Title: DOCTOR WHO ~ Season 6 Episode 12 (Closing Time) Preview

This is the first time we've seen the Cybermats for a long time, and we had a look at the original design, which kind of were great for the time, but we wanted to kind of update them, creating a kind of a newer, kind of sort of slightly scarier look.
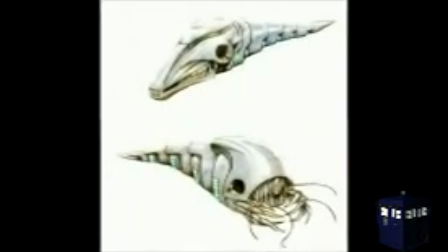4:31 And what we kind of came up with was it's this kind of small, like a fish, like a woodlouse kind of creature.
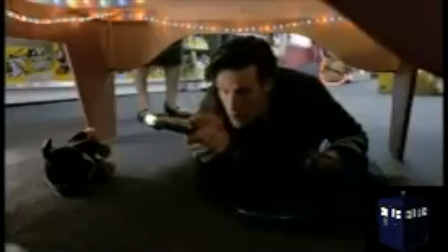4:39 Silver rat.
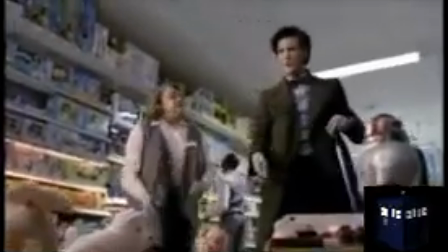4:44 Glowing red eye. Yes. Then it zizzed off.
The new look of the Cybermats had to be something that could look fairly innocuous from a distance. You know, Val has seen it zizzing about the shop floor and not really paid it that much mind.
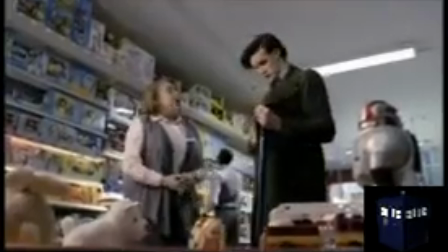4:58 It doesn't look too out of place.
I wanted to get one for my nephew, but stockrooms say there's no such item.
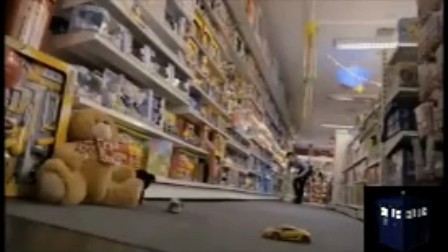5:03 I bet they do.
When it's moving around the store, it's supposed to sort of look slightly innocuous, like you sort of could think it's a toy.
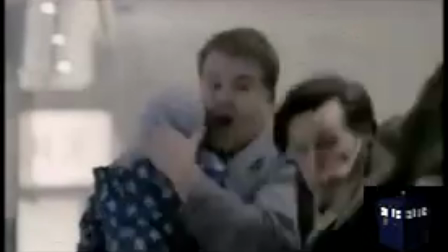5:11 And when they first pick it up, when they see it, they think, oh, this isn't actually particularly very scary.
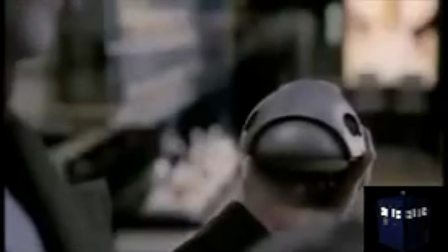5:18 Oh, is that it? Yeah. Oh, that's quite cute. Look at that.
But then its jaws snap open and there's kind of a bolt of electricity, and this thing is absolutely lethal. It's like a kind of a... Whereas the old one was more of a woodlouse, this is kind of like a piranha crossed with a Cyberman. That's what I wanted to get across, definitely, that there was a horrible mouth in there, because obviously, like the Cybermen are made out of bits of things, and I imagine whatever that creature, whatever those jaws were, they belong to something really quite horrible.
That's all right, real man. That's all right, real man.
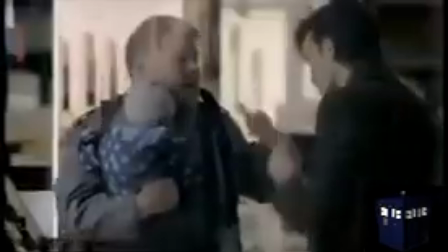5:54 I know it is. Stop screaming. Stop screaming. Shh.
I love the new Cybernats. I think it's I like the colour, the glowing inside it, and I think the teeth are just terrific. You know, I think it's it certainly adds the weight that was needed. I think the look of them's fun. They you know, in the episode they seem alive. That's the main thing.
197, take 1A marker. B mark.
We are using a combination of practical Cybermats, and also there'll be some CG enhancement once we get further down the line.
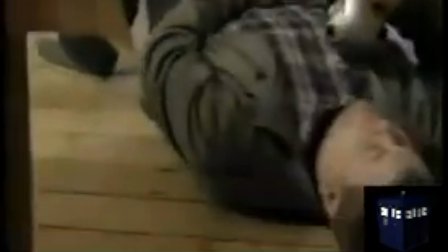6:28 So it was quite interesting getting the combination of those to work and choosing when to use them. For the most part, it's a physical thing. There's only a couple of effect shots in there.
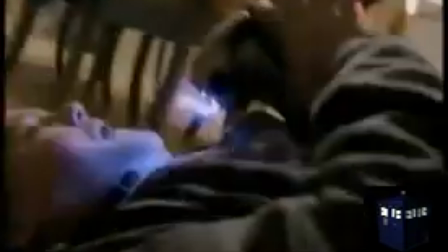6:40 I think it was important to have James particularly fighting with a proper Cybermat head, and Matt fighting with a Cybermat head, because if they're just doing this, as great as the effects are, sometimes I think you can tell when it's not actually in their hands. We had a soft version that you could whack about for the attack with the Cybermat and Craig and the Doctor.
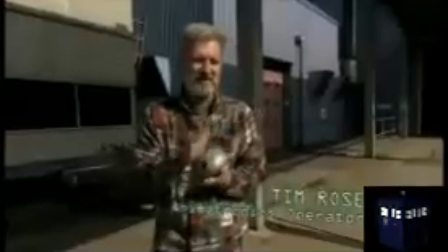7:02 This one is just, he's a soft, squishy one in silicon,
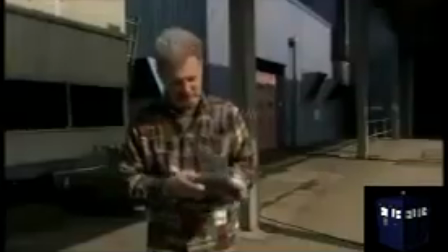7:06 so he's just for smacking and throwing about the set and things. We also had a wired-up version that actually had the movable mouth,
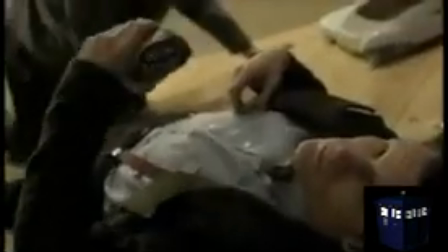7:18 so we used that for the attack when it was kind of close up and trying to eat them.
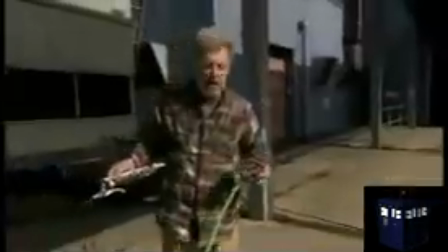7:24 He's your close-up hero, Cybermat, and you see him straight on.
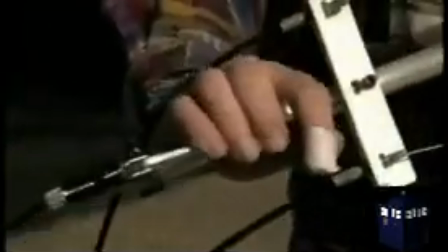7:29 He just has control very similar to your standard bicycle brake, and that makes him chomp his teeth.
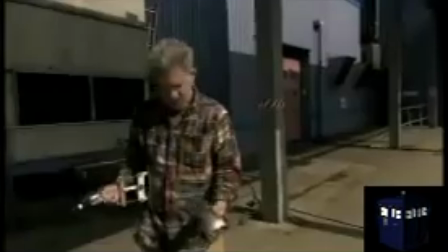7:39 And then his tail is operated by just rocking the cables back and forth.
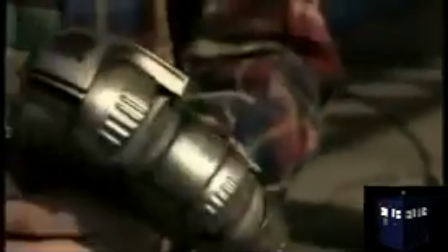7:45 The advantage of having that is that even when somebody's gripping him, he's still got enough power to fight in their hands.
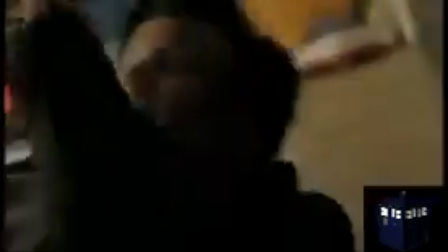7:51 We got some lovely stuff with him really thrashing around.
Baking tray, Craig, baking tray!
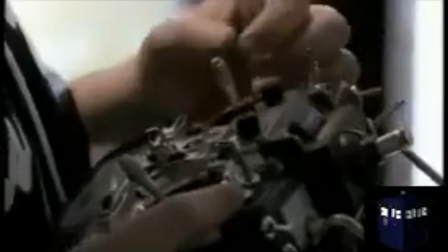7:57 Then we had a remote-controlled version that would move along, which we used in the department store and also in the house for the attack.
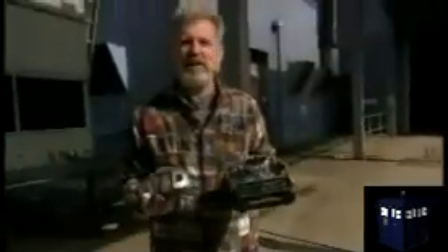8:06 Now this little guy, he's just like a little radio-controlled car. He operates off the transmitter there.
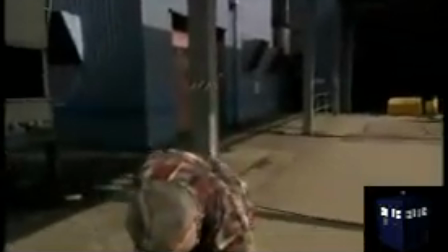8:14 And
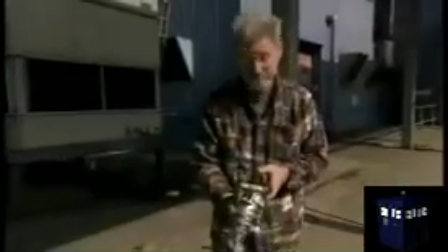8:18 inside, he is just a little radio-controlled car.